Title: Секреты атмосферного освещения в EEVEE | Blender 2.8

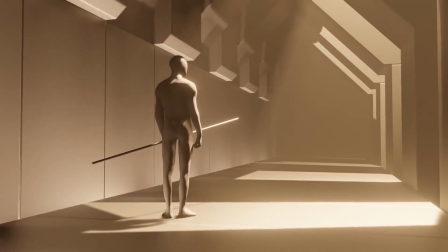(0:02)
Всем привет! В этом видео я дам вам несколько советов по атмосферному освещению и композиции сцены в Eevee для Blender 2.8.
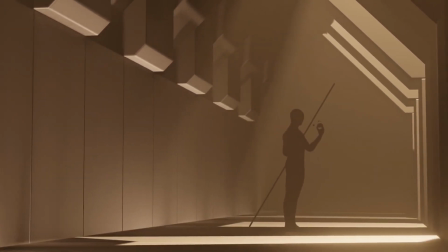(0:10)
Мы поговорим о целевом использовании источников освещения для комплектования сцены, а также о способах описания размера и расстояния для зрителя.
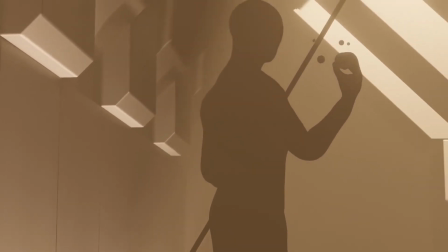(0:18)
Переведено и озвучено Brainy Man. В процессе подготовки я сделал несколько минималистичных сцен для демонстрации тем разговора.
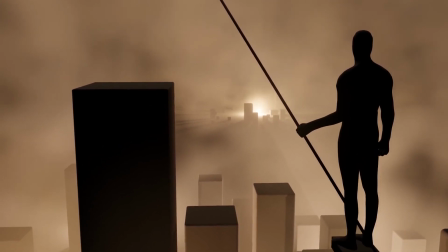(0:26)
Если хотите сами поиграться с ними, то можете скачать их бесплатно по ссылке в описании.
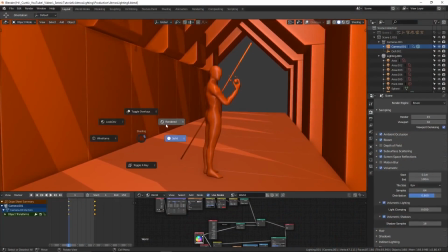(0:31)
Перед тем, как мы начнем, пару слов стоит сказать о противостоянии реализма и крутости.
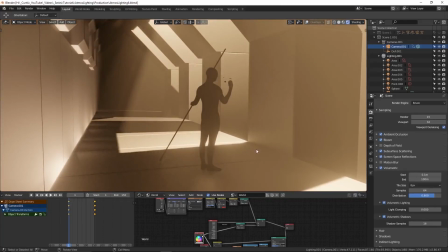(0:36)
В нашей работе композиция освещения, вероятно, самые важные элементы, потому что без освещения вы ничего и не увидите.
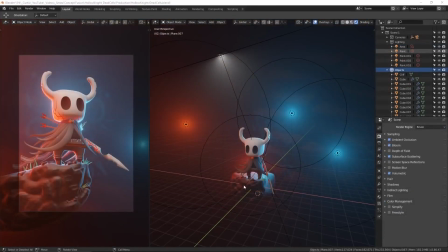(0:43)
Зачастую мы фокусируемся на чем-то одном, скажем, на персонаже в позе.
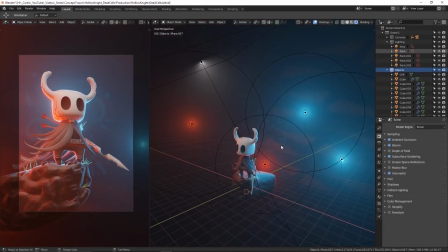(0:46)
Тогда желательно сначала игнорировать реализм и просто заполнять сцену светом с одной целью — сделать так, чтобы персонаж выглядел круто.
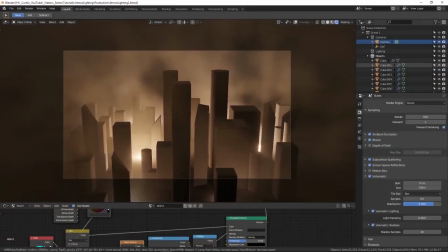(0:54)
Для этой задачи так и нужно работать. Но в этом видео мы займемся атмосферным освещением, что более всего подходит для описания композиции окружения.
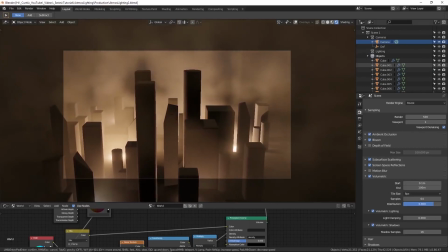(1:02)
Всегда помните, что правила созданы для того, чтобы их нарушать, так что вы можете скрещивать ваш стиль освещения,
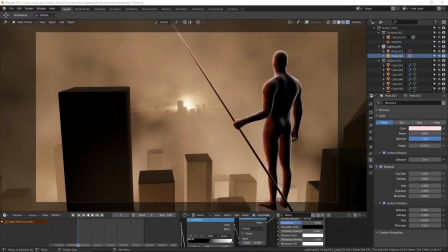(1:08)
создавая нереалистичный, круто выглядящий свет на переднем плане и более реалистичный для фонового окружения. Начнем мы с разговоров об источниках освещения. В первую очередь, при формировании сцены вы должны думать о потоках энергии и путях их визуального описания.
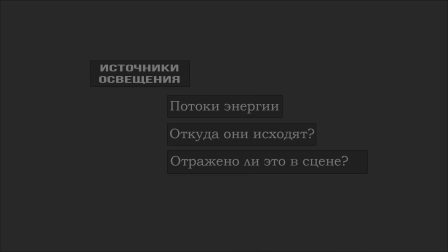(1:23)
Откуда должен идти свет? Создание реалистичных источников освещения может помочь продать правдоподобность сцены.
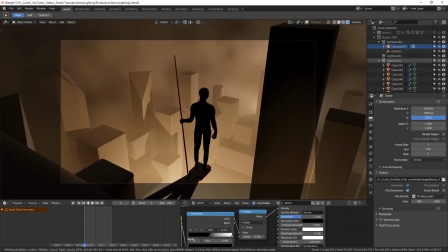(1:30)
Для этого примера я создал городской пейзаж с силуэтом человека. Конечно, вы не должны копировать реальность, если этого не хотите, но когда дело доходит до освещения города,
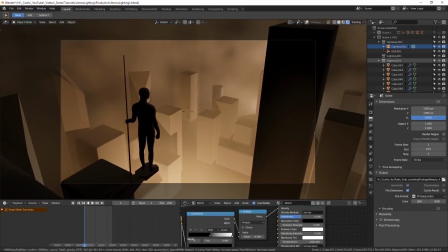(1:38)
большая часть света идет от уровня земли, зачастую сопровождая дороги и шоссе, плюс там рекламные баннеры и все типы декораций,
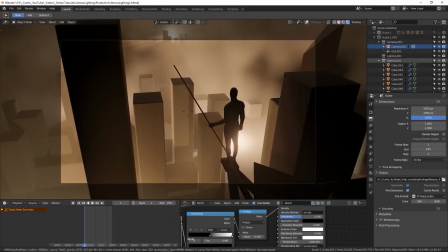(1:46)
они вот на этом уровне. Вся эта энергия создает очень узнаваемое световое загрязнение, которое просачивается в небо.
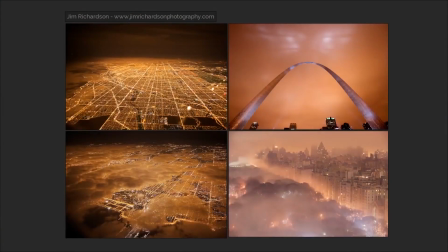(1:52)
Мы можем симулировать это через Volumetric Lightning в Eevee. Если вы живете в большом городе, то наверняка знакомы с искусственным оранжевым освещением неба после захода солнца.
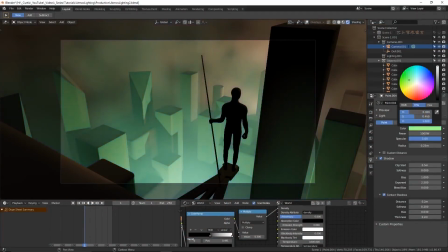(2:01)
Конечно, свечение не обязательно должно быть оранжевым. Единственное, почему я это использовал здесь, схожесть с реальным миром.
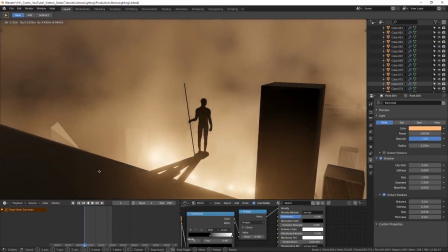(2:07)
Главная цель, чтобы зритель мог распознать, откуда исходит свет, даже если он не в кадре.
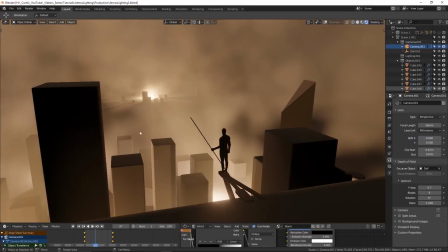(2:12)
В этой сцене большая часть света исходит снизу и просачивается вверх в небо.
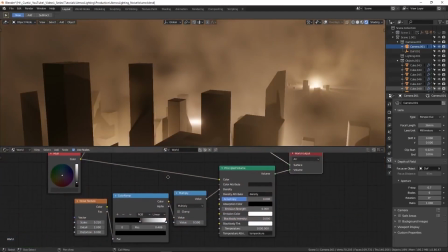(2:18)
Объемный шум помогает продать чувство атмосферы. Вы можете создать нечто подобное, подключив Principled Volume к пункту Volume World Output,
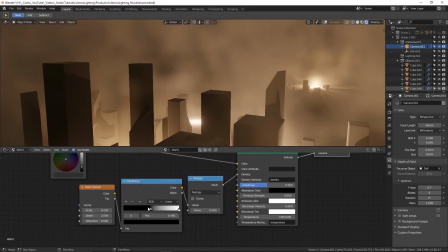(2:27)
предварительно подсоединив текстуру шума на небольших значениях к Color Ramp. Тут можно потыкаться, пока не получите нужный эффект.
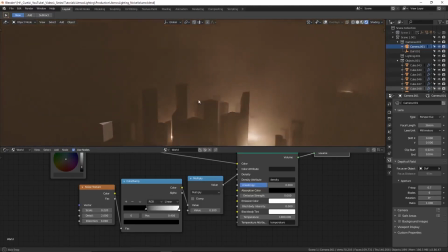(2:34)
И этот эффект суперски подходит для создания противоречивой атмосферы. С некоторыми дополнениями вы можете легко создать низколежащий туман или далекий дождь.
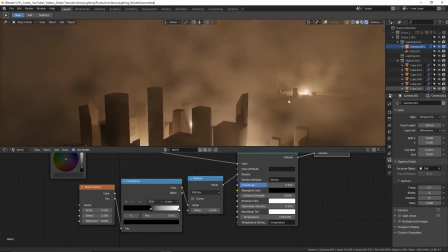(2:43)
Получается весьма удовлетворительный визуальный эффект, когда мы двигаем камеру, что позволяет продать чувство глубины.
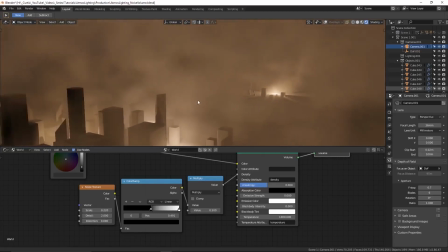(2:49)
Еще один плюс использования Volume для создания такого цвета в том, что он доносит расстояние между объектами,
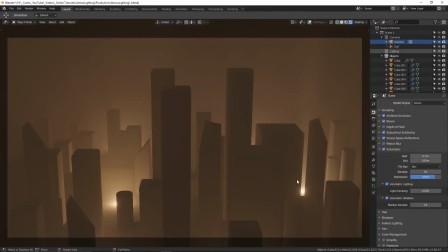(2:55)
вместе с тем, как он подчеркивает границы силуэтов для большей ясности. Для примера, здесь у нас есть базовые геометрические структуры, представляющие здания.
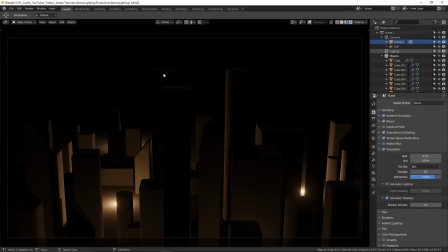(3:04)
Без Volumetric Lightning сложно сказать, где они заканчиваются и как близко они друг к другу.
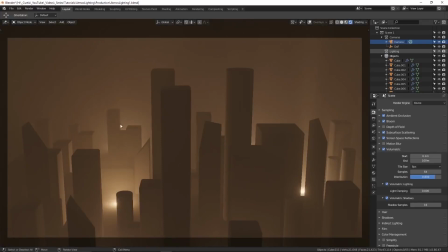(3:09)
Все это из-за слабых участков. Но когда настройка включена, промежуточное освещение дает куда больше ясности в определении структур.
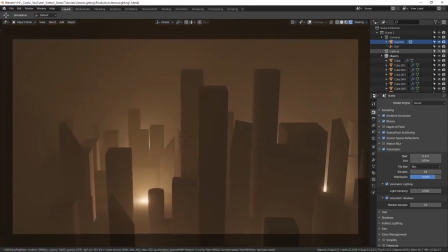(3:16)
Также заметны оттенки на накладывающихся силуэтах. Совмещая это с движением камеры, оно четко демонстрирует расстояние между объектами.
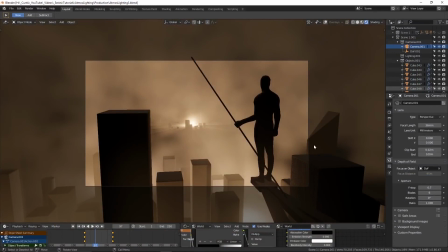(3:24)
Сейчас мы поговорим об освещении на дистанции. Яркие световые зоны часто используются для привлечения внимания зрителя к месту. Хороший способ указать расстояние до точки — уменьшить размер деталей в фокусе.
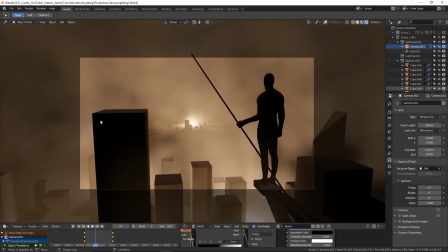(3:37)
Это означает наличие массивных фигур на переднем плане и маленьких кластеров фигур на заднем плане.
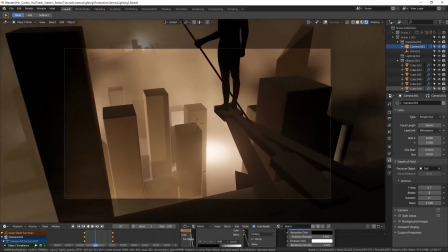(3:43)
Композиция здесь важна для направления потока. Заметьте, как платформа, на которой стоит персонаж, показывает направление дальней фокусной точки.
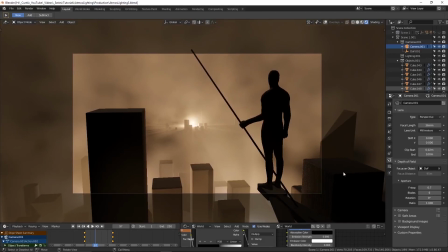(3:51)
Не постесняйтесь скачать файл и поэкспериментировать с перспективой. Сейчас мы переместимся к закадровым источникам освещения.
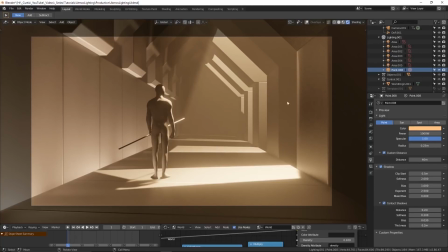(3:59)
Представление света, исходящего из-за пределов видимой зоны, помогает придать образ композиции, а также поднимает вопрос о том, откуда исходит свет, и подразумевает, что и за пределами человеческого взгляда есть мир.